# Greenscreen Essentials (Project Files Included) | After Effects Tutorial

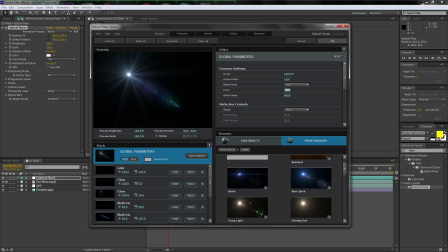(12:24)
Light.
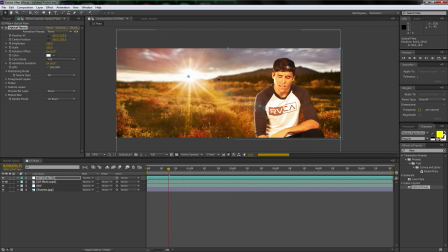(12:28)
Ooh, there we go. That's what I want. Sun digital. Oh, yeah, that looks cool.
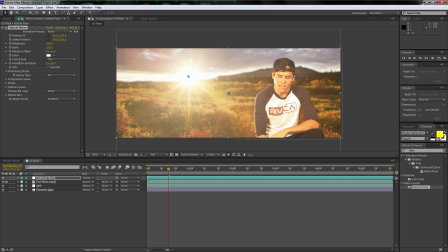(12:36)
All right, but let's go to the flicker. Let's turn the speed up to like 4 and the amount to like 35. Now let's turn the brightness down, because it's pretty bright.
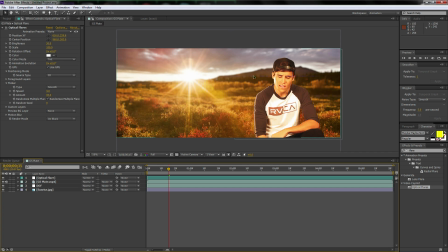(12:52)
We don't want it too bright. Yeah, there we go. You know, just so you have a flare there, it just makes it look that much more realistic.
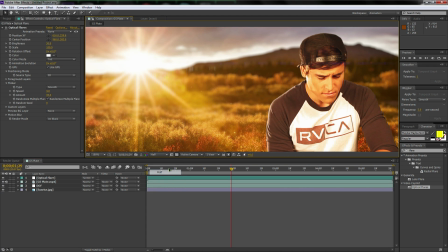(13:00)
Oh, yeah. I'm actually going to put this down to half, just so it renders it faster, because that's so annoying.
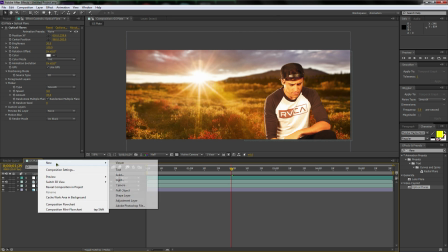(13:06)
Okay, so I guess the last thing we can do is make it look pretty. And this, you guys can add contrasting if you want.
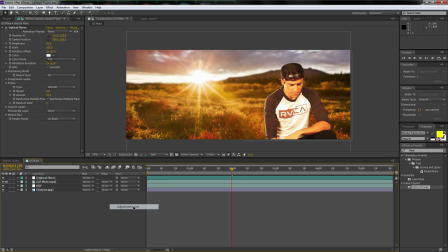(13:13)
I'm actually going to right-click down here, go New, Adjustment Layer. I'm going to call this color. Why didn't it do that? Enter. Color. There we go. Rotation. What the heck? I'm going to drop it below the flare so it doesn't, you know, do anything weird with it.
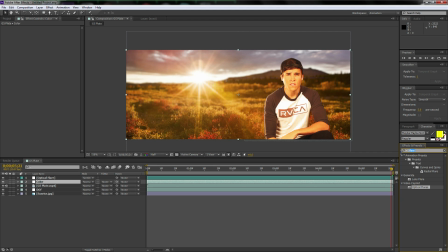(13:32)
Okay, so over here, you guys can type what you want. You guys can go to color correction. You have all of these tools to work with, but I'm actually going to stick with what I love. I'm going to go to Magic Bullet Mojo. I'm going to click Mojo and put it on the color. And now I'm just going to mojo her up.
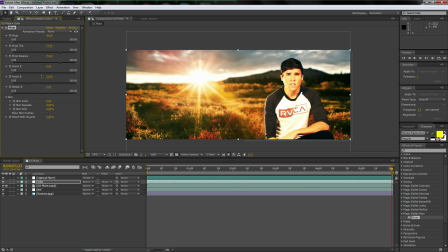(13:51)
Her. Why do I keep saying her? What the heck? I'm a guy. I don't want it punched. I'm going to warm it up a lot. Ooh, that looks cool. Oh, that looks like I'm like stranded in the desert or something.
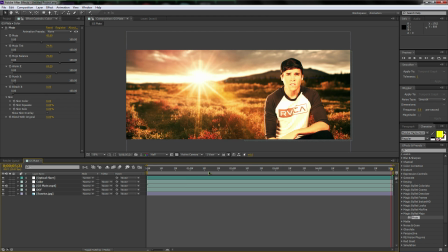(14:04)
How cool is that, man? Different than the intro, but still really cool. Oh my goodness. I love this so much. It looks so cool. You could punch it, I guess. Awesome.
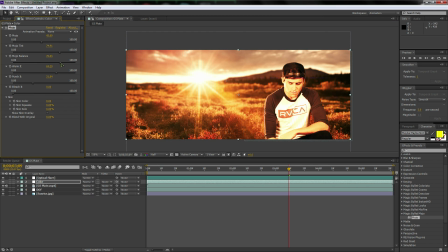(14:18)
I mean, you guys don't have to do this look, you know? You could always do any look you want, but I think I'm going to stick with this look because that looks really cool. Whoa, that looks like evil. Let's go a happy medium between there, not punch it too much. Tinting.
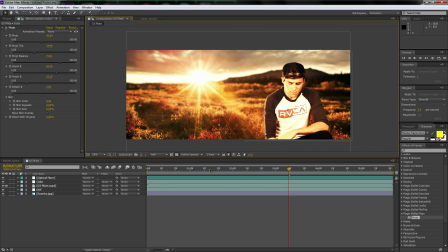(14:40)
Awesome. And with that, I'm done now. So, I think I'm going to render it. Yeah, I'm definitely going to render it. Okay, so to render it, just hit Control-M with that window selected.
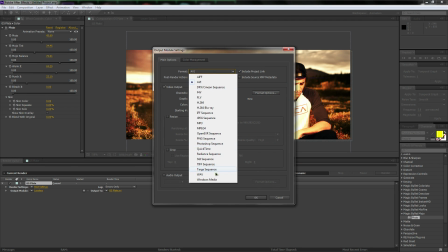(14:55)
And we're going to just do, I'm going to click on lossless. I'm going to go down to Windows Media, Okay, and then GS plate.
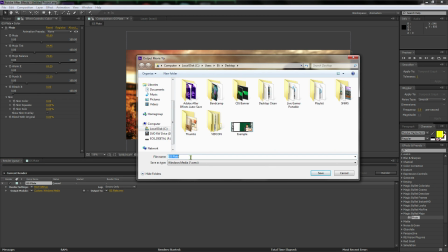(15:04)
Let's rename it. Let's just call this example 2.
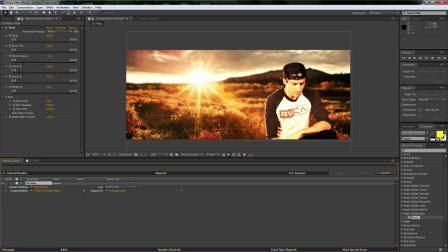(15:10)
Save. Okay, so now I'm going to render this. And when it's done, I will save this project and I'll put it in the description as well. So you guys will have two project files, the sunrise picture and the GS plate.
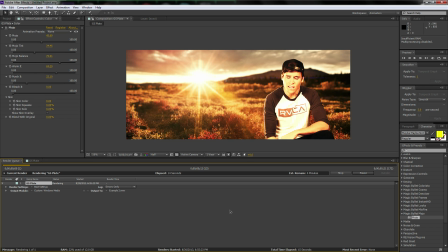(15:27)
I mean, what more could you ask for? Please give this video a like, guys. I mean, we just did all this, I did all this work for you. You guys should be happy. And seriously, if you guys leave a nice comment or something like that, or just say, you know, talk to me and make me laugh or something, I'll put you guys at the end of the video like I'm putting all these people at the end of this video.
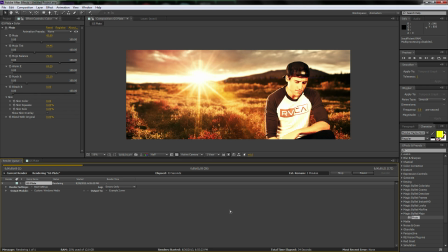(15:47)
So, yeah. Thanks for watching, guys, and I will see you on the next FAQs Friday. Bye.